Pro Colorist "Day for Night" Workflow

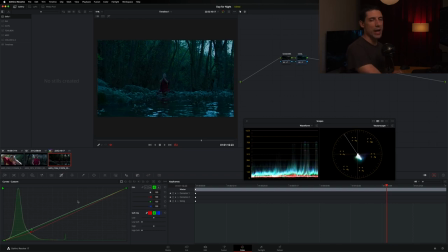(7:41)
I may revisit this at a couple different points when I'm working through a day for night scene, but that's a pretty good start there. And these two things to me are going to form the consistent elements that are going to deploy at the tail of every grade and aren't going to change on a shot by shot basis.
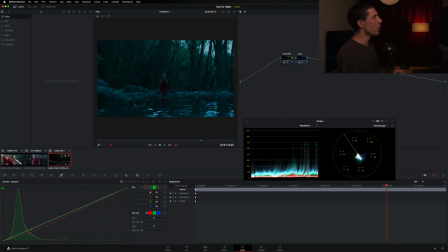(7:59)
Okay. So let's now bounce back over to our shot level adjustments and look at what else we can do to sort of drive this agenda of our day for night feel or a day for night intent. Something else that I will often do with day for night scenes when grading at the individual shot level, not always,
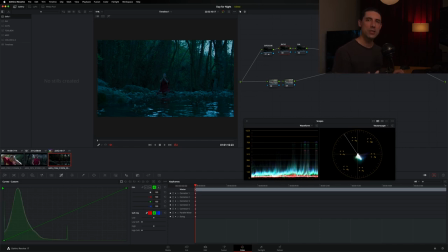(8:16)
but I'm going to think about my contrast more in the highlights than in the shadows. My shadows are probably going to be pretty well handled by that adjustment that we just made in our shadows node at the timeline level, but here on my ratio node, I'm going to go and I'm going to look specifically at my highlight wheel here in the HDR zones palette because I want to
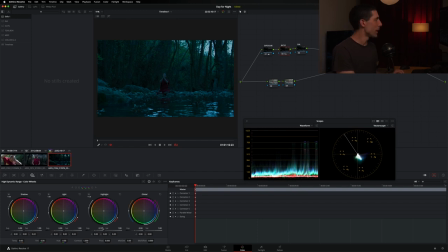(8:35)
make a pretty targeted adjustment and just look at getting a bit more kind of ping out of my very, very peak highlights in this image. Because again, if you sort of picture in your mind's eye being in a highly visible, but also clearly nighttime scene or setting,
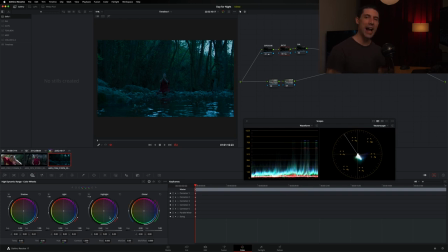(8:51)
something that you'll see if you really focus in on the details of that image is that actual highlights like light hitting the body of water that we see here, those are actually going to be quite pingy, quite healthy. They're not going to be knocked down quite as much as might be happening as a result of our exposure adjustment so this is going to be what my focus is
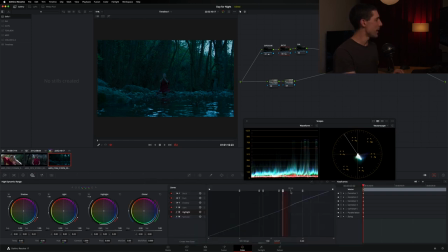(9:10)
here in this ratio node and i may need to expand out my hdr palette and take my minimum range and perhaps lower it just a little bit so that i'm getting more of those highlights sort of included in the deal so in this shot doesn't seem
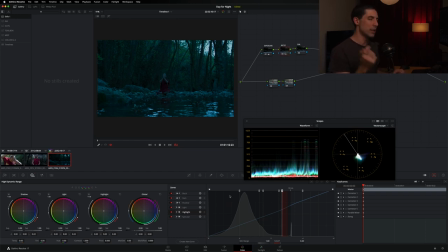(9:25)
hugely necessary i think my highlights are sitting in an okay place but it's something i'm going to keep a close eye out for and adjust as needed and the last thing that I want to do here if I go down to the sort of secondary branch of my node tree here I want to add a power window and I need to deal with this sky I mentioned skies a moment ago they're one of the trickier things to finesse when we are doing
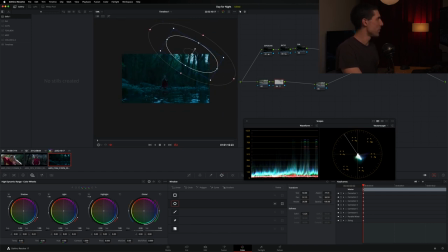(9:45)
day for night looks because being able to see the sky in general is more a hallmark of the day than nighttime right so we're going to do everything that we can to try to get more of that night feel up in this area I'm just kind of outlining this region.
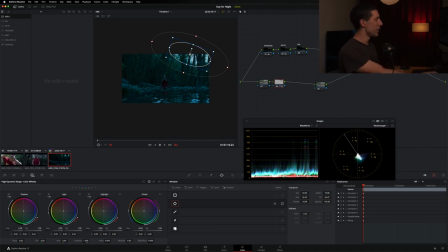(10:01)
And we could try a couple different things. We could try offset, we could try gamma, we could even stay here in our HDR palette and use our highlight wheel. In my case, I'm just going to try the gain and see if that doesn't get the job done. And I think that's pretty good.
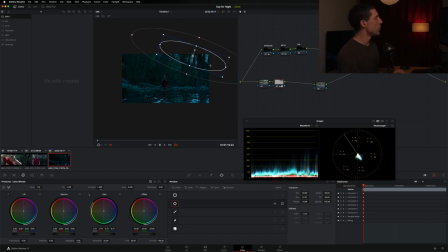(10:15)
Now, another principle that I'll point out to you, we're doing a lot with a day for night look when we pull it out, aren't we?
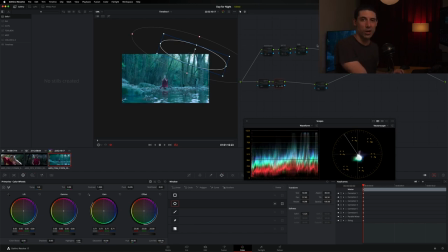(10:21)
If I turn this off, that's where we started. it. Here's where we are now, right?
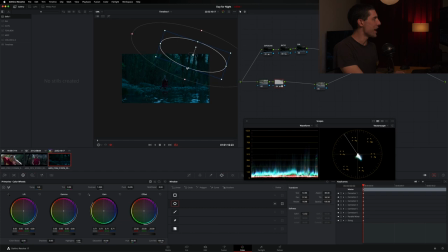(10:26)
So I don't expect to get fully satisfied with this image with my first crack at grading it. I'm going to try to get the ideas out there and sort of represent it in the frame. And then I'm going to move on pretty fast without getting too fixated on like, well, is this window that's controlling the sky doing enough or doing the right thing?
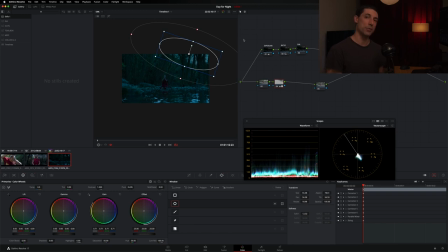(10:44)
I'm just not sure yet. I'm going to need to look at this image with fresh eyes because I've already been parked here for a while. Okay. But what I do have now after having done these adjustments is I have a template that I can begin to follow with my other shots. As we've said, these adjustments that we did here at the timeline level, they're gonna be here waiting for me when I go, for example, to shot number one.
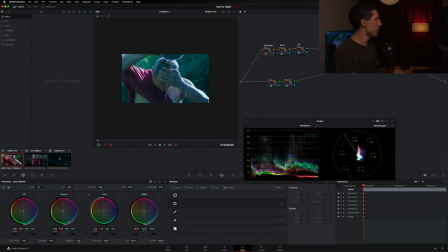(11:04)
They're already in place. And I can paste my work from shot number three and have my baseline now represented, okay? In this case, I don't need this power window quite yet. I might do a different power window in a moment, but for now, I don't need that one. And I'm just gonna go in and revisit my primaries. So let's go to my exposure.